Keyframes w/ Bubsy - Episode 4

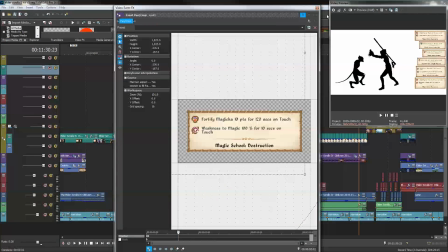All these little doodads are screenshots from the game that just animate into this, just like they just slide in from the right side with a little keyframe.
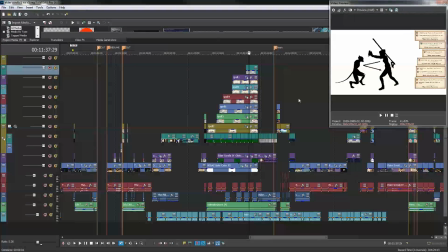And yeah, nothing crazy here. Simple but nice effect.
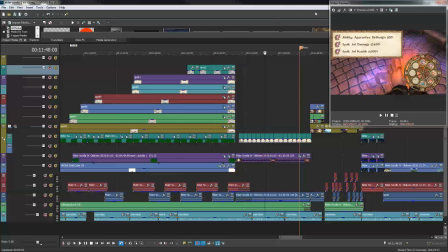This is the same deal, just me showing exactly how much effect you get. Though I did make a minor mistake. The two spells I show here on the card are infinite health and infinite damage, but I'm actually using infinite health and infinite mana in game.
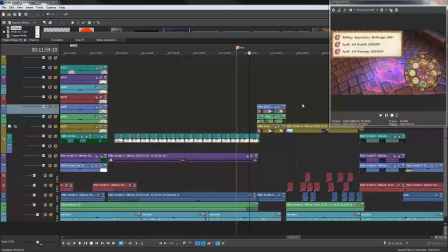I didn't make those the same. I didn't notice until later, and I was like, I could redo all that, or I could just not, and I didn't.
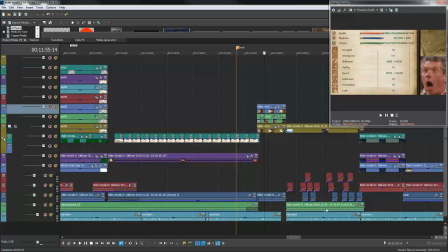I originally was gonna mask this better, but I just didn't have any more fucking patience at the point where I would have done it, so I just left it like that.
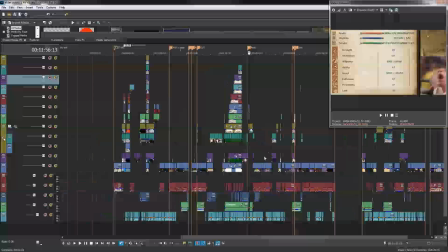A little bit of lazy, but also a little bit of, like, I mean, you can't really call this lazy at all.
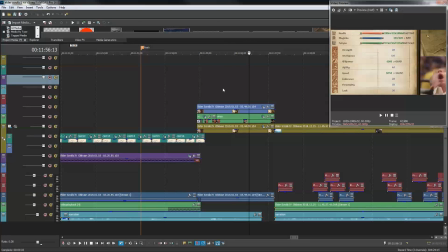It's just one little bit of laziness amongst a lot of fucking work. The health and mana and stamina that's like legit. I mean, I think it's funny that you can push your stats to the point where your health is just like, I mean, it just clips off the side of the bar.
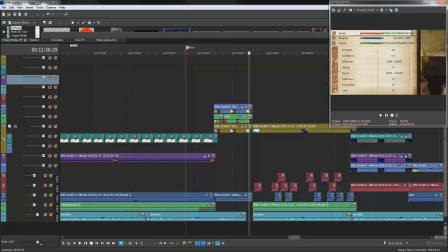You just can't even read the fucking number anymore. It's just that big. Love it. It's fucking great.
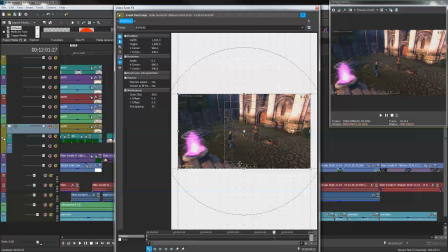This is also, the way I did this clip is by casting spells that buff the NPC's speed,
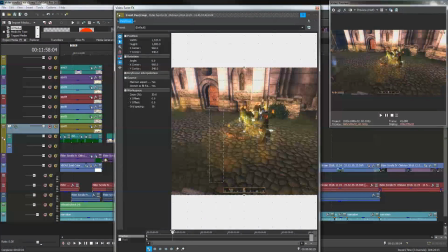and then I frenzy them so they fight each other, and it's just fun to watch because they're like ultra fast,
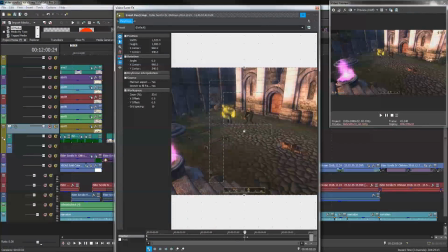and the NPCs can't figure out how to like actually handle that going that fast, so they just end up teleporting all over the place, and it's kind of wonderful.
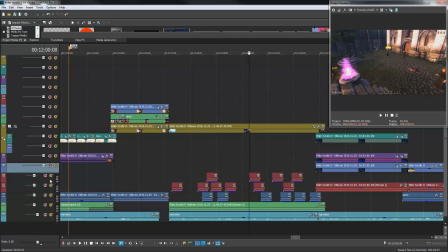And I threw a bunch of like Super Saiyan sound effects underneath there, like this.
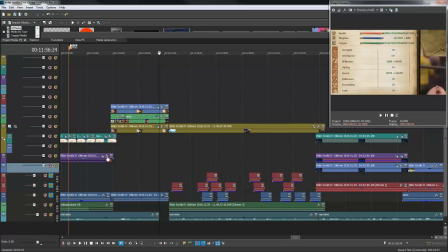And it's important to note that the way I did this, I randomly pitch shifted each one.
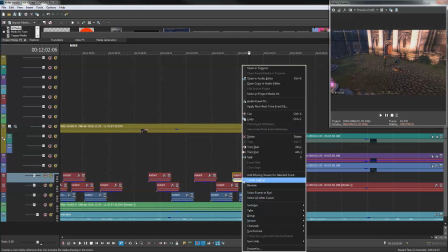So this is a common thing that you should always do when working on videos like this, is you should always pitch shift.
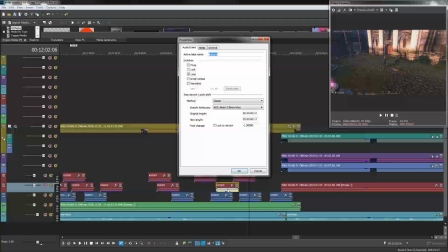If you're using the same sound effect over and over, you should just pitch shift it a little bit.
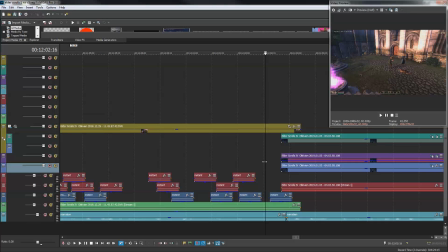Like, you know, maybe like just a couple percentages up and down randomly to give it the effect that it's not the same sound effect,
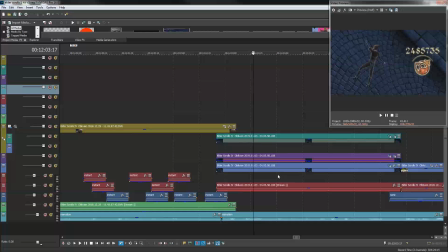but it's like a similar sound being played multiple times.
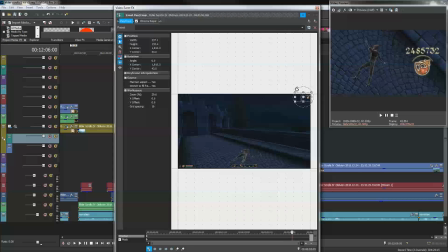This is also green screening, like, so these little, this is a real thing.
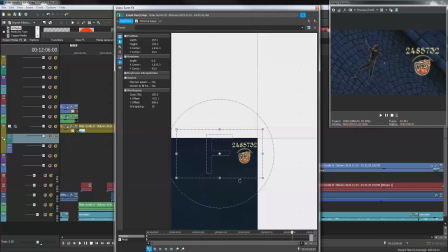I mean, I did actually paralyze myself for 248,000 seconds. No, wait, no, I'm being retarded. It's 2,485,000 seconds.
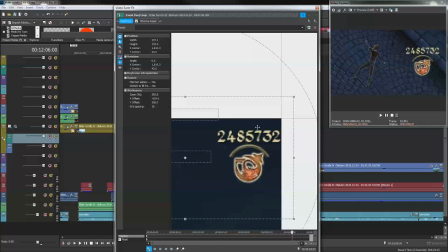And I just I chroma keyed out the blue and then did
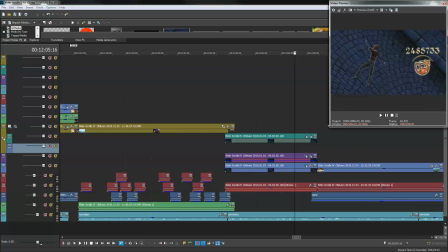some little touch-ups on it to make it look kind of nice and full screen like that, and put it so you could see like a,
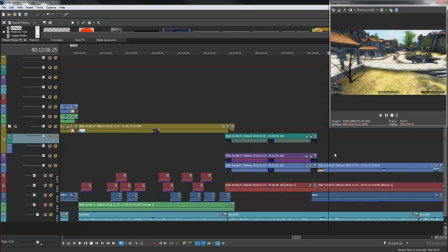you know, I didn't want to fucking, I just wanted to make it look nice. It was like a composition thing.
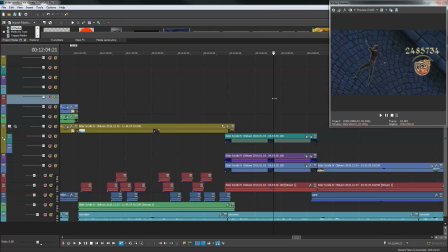I could have just shown the buff thing, like zoomed in, and then shown my character, but this is like better composition, so I did this.
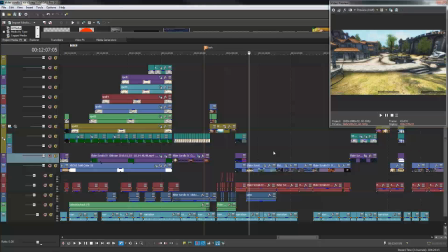Overachieving. Just take it. I did it. All right. This is legit as well.
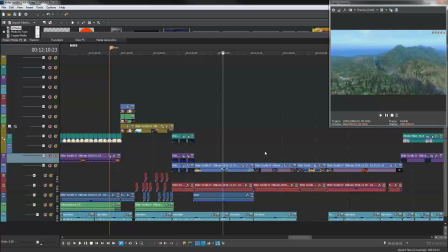You can do this. I love how when you go this fast, the game just fucking breaks. It doesn't even load fast enough to keep up with you.
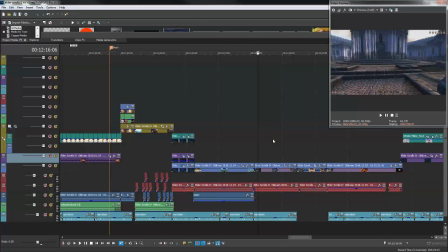It's great. It's like, please, I'm trying to load the trees, but you're going too fast. You have to slow down. Also this, you can actually do this a lot easier by clipping through the door, but I just jumped over it because I could. I mean, can't blame me for that, right? You jump over it too if you could.
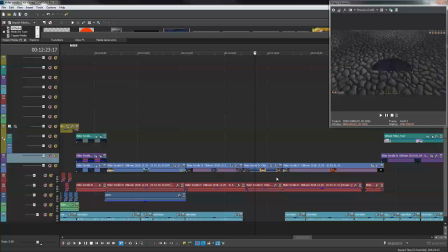I sped it up here because it's a long shot without speed ups.
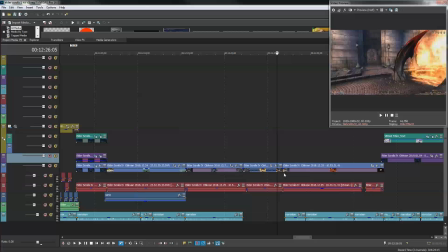It felt really fucking too long, and I want to keep the pacing in these videos fast.
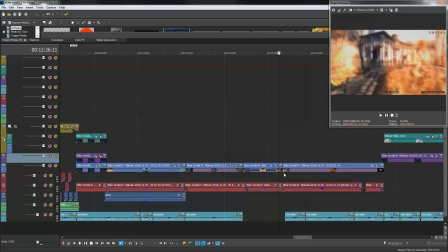I don't want people to lose interest because I'm going too slow. I hate, just an aside, I hate YouTubers who do these videos and they like repeat themselves a fucking 1,000 times. I mean, it's like
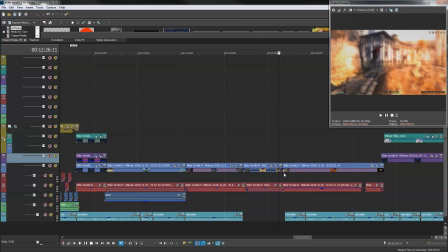if like people who do that, like, they would take the video I made here, all the information I have in this video would be stretched out to like 50 minutes as opposed to 10. And I mean, they do it because it's good ad revenue, but it's like fucking irritating, and it's bad content, and just fuck off.
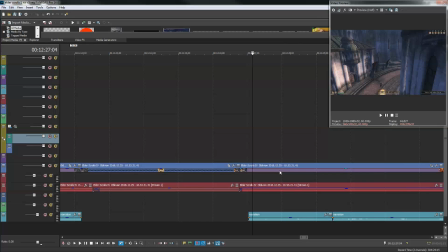Like, goddamn, I hate that. I hate YouTube 2019, boys.